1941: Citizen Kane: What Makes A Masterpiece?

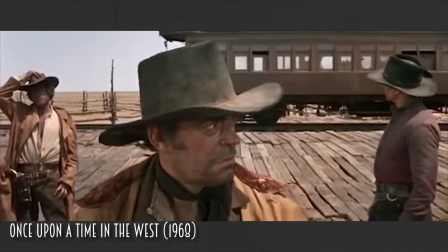[4:00]
Shots allowing the audience the ability to perceive every detail in a scene gave filmmakers a new,
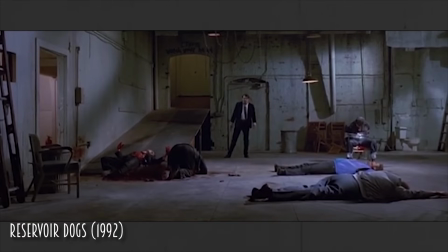[4:06]
concise way of presenting complex ideas or relationships using framing and blocking alone. Moving on from Citizen Kane, we would see the use of this again and again throughout cinema.
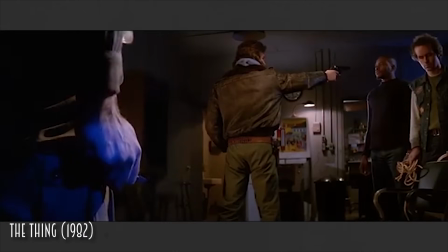[4:17]
Though the use of deep focus is Kane's most famous innovation, Welles and Toland had plenty of other tricks up their sleeve,
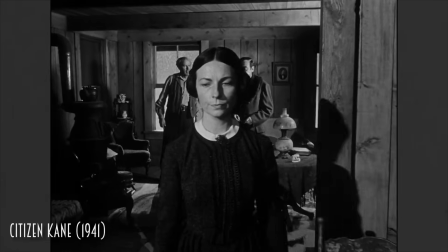[4:25]
like the use of their roving, floating camera that seemed to move impossibly through objects,
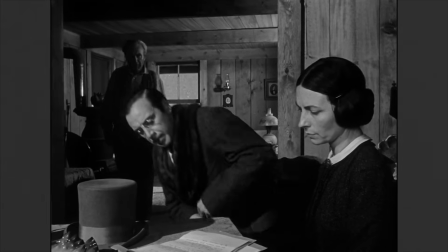[4:31]
giving the audience an omnipotent, almost godlike perspective on events.
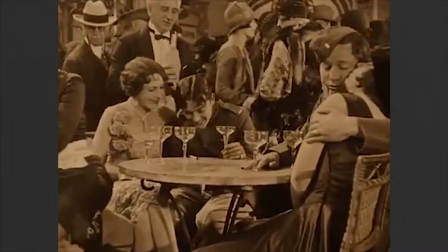[4:35]
The use of tracking shots wasn't new, but what was new was the complexity and the amounts of these shots and how they
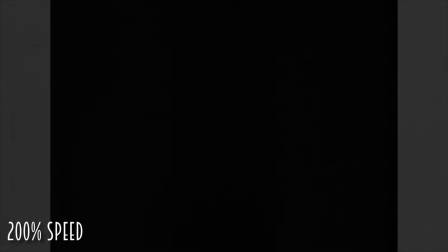[4:42]
worked to give the audience a deeper understanding of the events and characters.
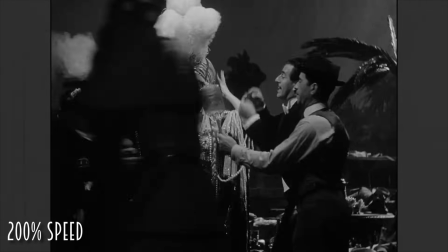[4:46]
Take the shot introducing Kane's second wife.
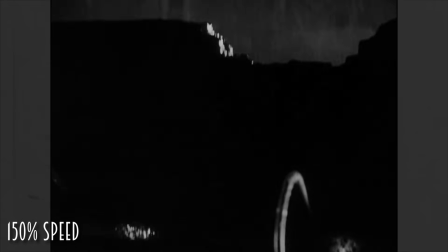[4:49]
We see a face illuminated by lightning, later revealed to be Susan Kane, a nightclub singer at the El Rancho.
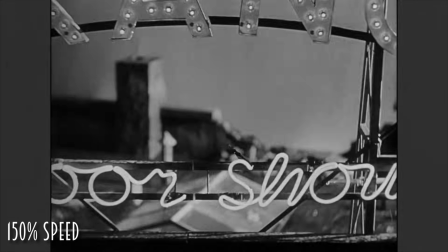[4:56]
A sneaky dissolve helps the camera pass through a plane of glass, and Susan sits alone, drunk and distraught.
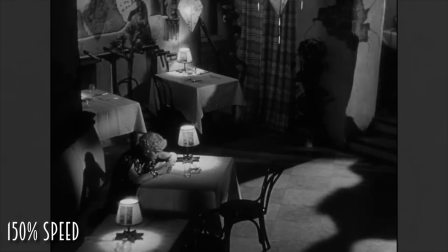[5:03]
In seemingly one movement and all of 30 seconds, we know who her character is,
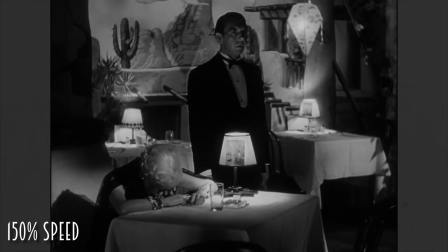[5:08]
what she does, and the depth at which the death of her former husband has wounded her.
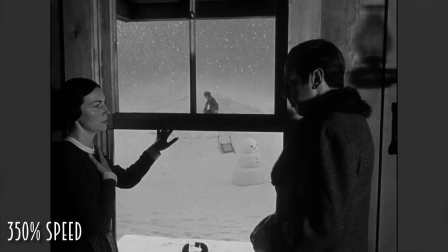[5:13]
We see a young Kane in the snow, slowly becoming isolated in the frame as his parents sign the paperwork that would see him cast out of the family home.
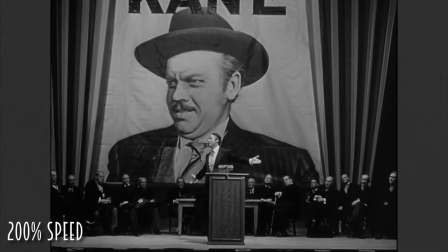[5:22]
This same sentiment and camera movement is reversed when years later Kane takes control of his destiny,
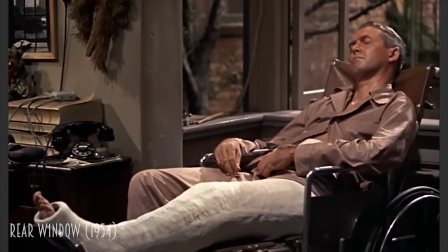[5:29]
shot from below, literally larger than life. This kind of visual storytelling through camera movement would become a staple of cinema,
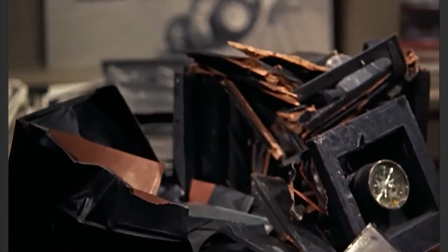[5:38]
borrowed by filmmakers as diverse as Alfred Hitchcock and David Fincher.
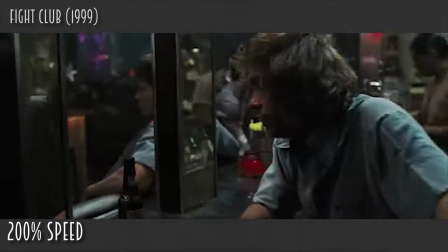[5:42]
Though the full list of visual tricks that Welles and Toland brought to Citizen Kane may not have been wholly original,
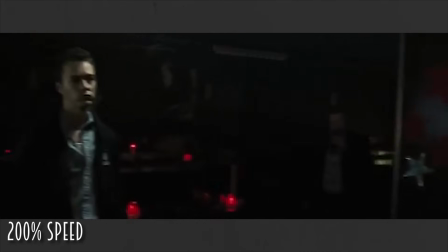[5:49]
the effect and implementation pushed them into mainstream American cinema.
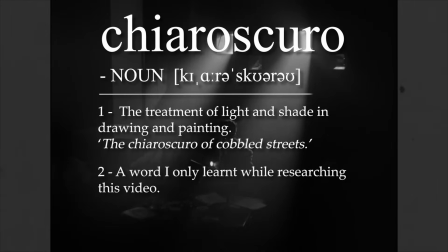[5:54]
The Chiaroscuro Effect that Toland brought to the lighting of the film was lifted directly from expressionist cinema of the Weimar Republic,
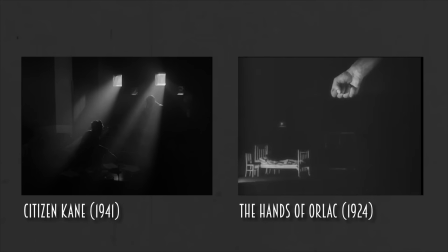[6:02]
but its use to highlight the emotional states of characters would be a direct influence on film noir that would emerge a few years later.
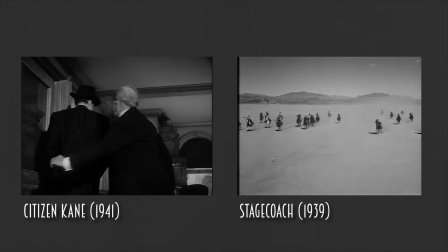[6:10]
The use of low-angled shots that reveal a ceiling had already been used by Stagecoach, but Welles had the technique influence how the audience reads a scene,
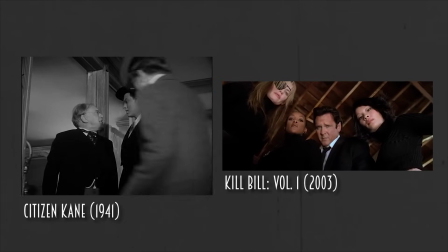[6:19]
emphasizing the importance of a character and the power dynamic in a relationship.
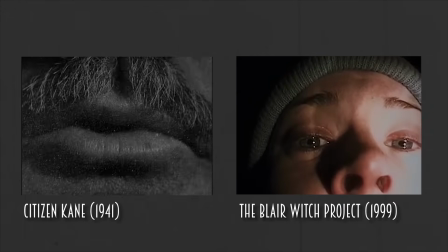[6:23]
Its use of extreme close-ups to isolate and amplify a character's expression,
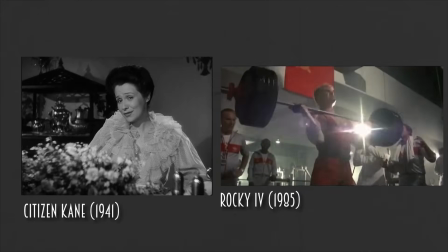[6:29]
its use of montage to condense the growing strain of a 16-year marriage into a few short minutes,
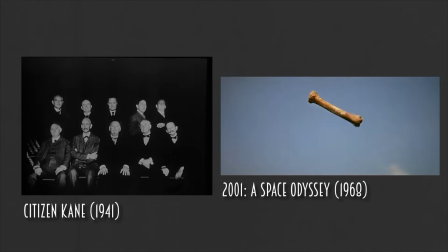[6:35]
its use of wipes and transitions to take us from one scene to the next without breaking the dramatic tension,
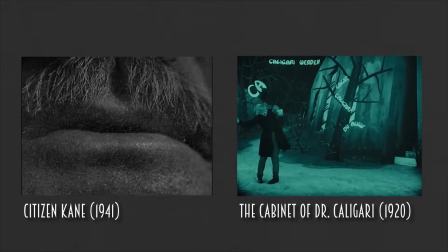[6:42]
the use of superimposition, layering images on images to project a character's mental state into the real world.
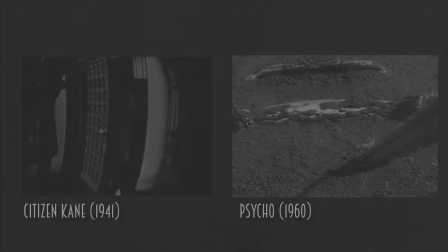[6:49]
What made Citizen Kane such a visual masterpiece is that every little trick,
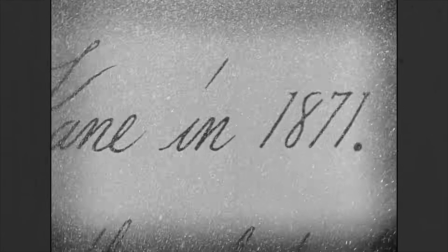[6:53]
every camera movement, every dramatic low angle is there for more than just appearances.
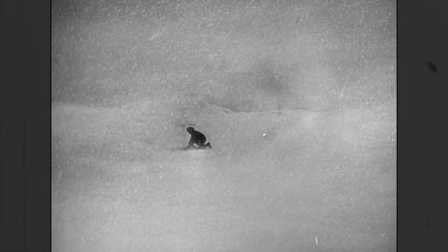[6:58]
It's there to drive the story forward and allow us a window into the minds of the characters.
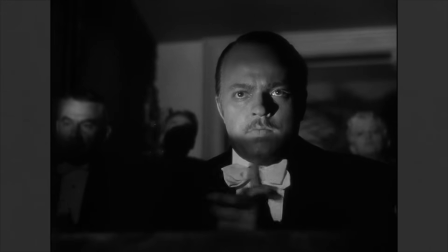[7:04]
However, the rich, complex visuals would have been wasted if they didn't work in the service of a story worth telling,
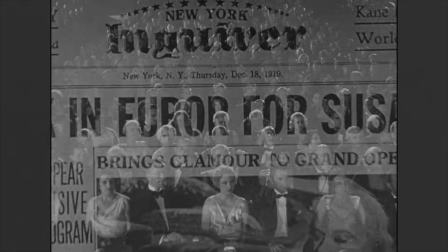[7:11]
and equally revolutionary in its approach to how a film looks was Citizen
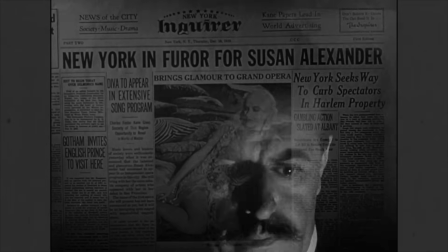[7:15]
Kane's approach to the kind of story that films tell and how they tell it. What separated Citizen Kane from the kind of films that preceded it was the overall ambivalence of its tone.
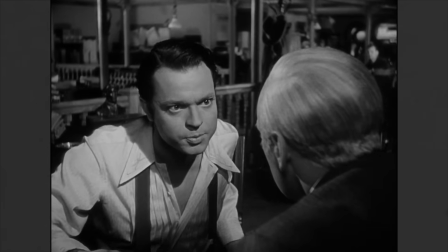[7:27]
It's a film about one of the wealthiest, most successful men in the world, and yet permeating the entire film is the gloom of failure.
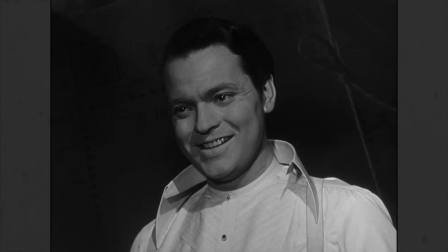[7:35]
Kane is an idealist, standing up for the rights of the downtrodden and vulnerable, and yet we see him compromise these ideals near constantly.
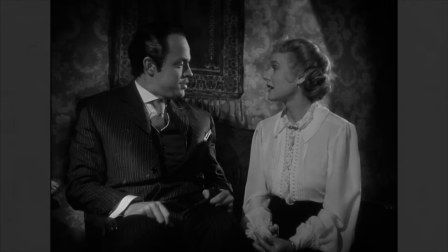[7:43]
It's a film about the love and friendships in a great man's life and how that greatness strained those relationships until no love remained.
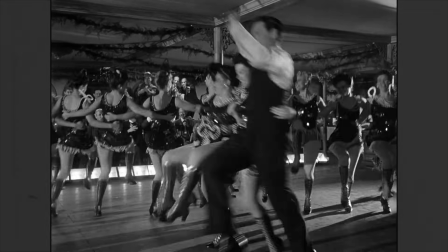[7:52]
We as the audience are not directed in our feelings one way or the other. We're simply given the facts of a man's life and forced to come to our own conclusions.
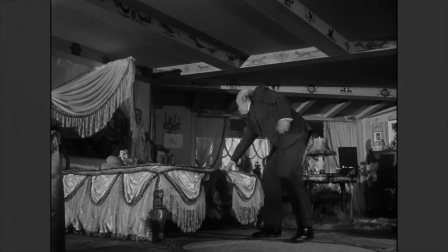[8:01]
Whether we love Kane or hate him is entirely up to us, and our feelings are likely to change as we make our way down the winding path that is the film.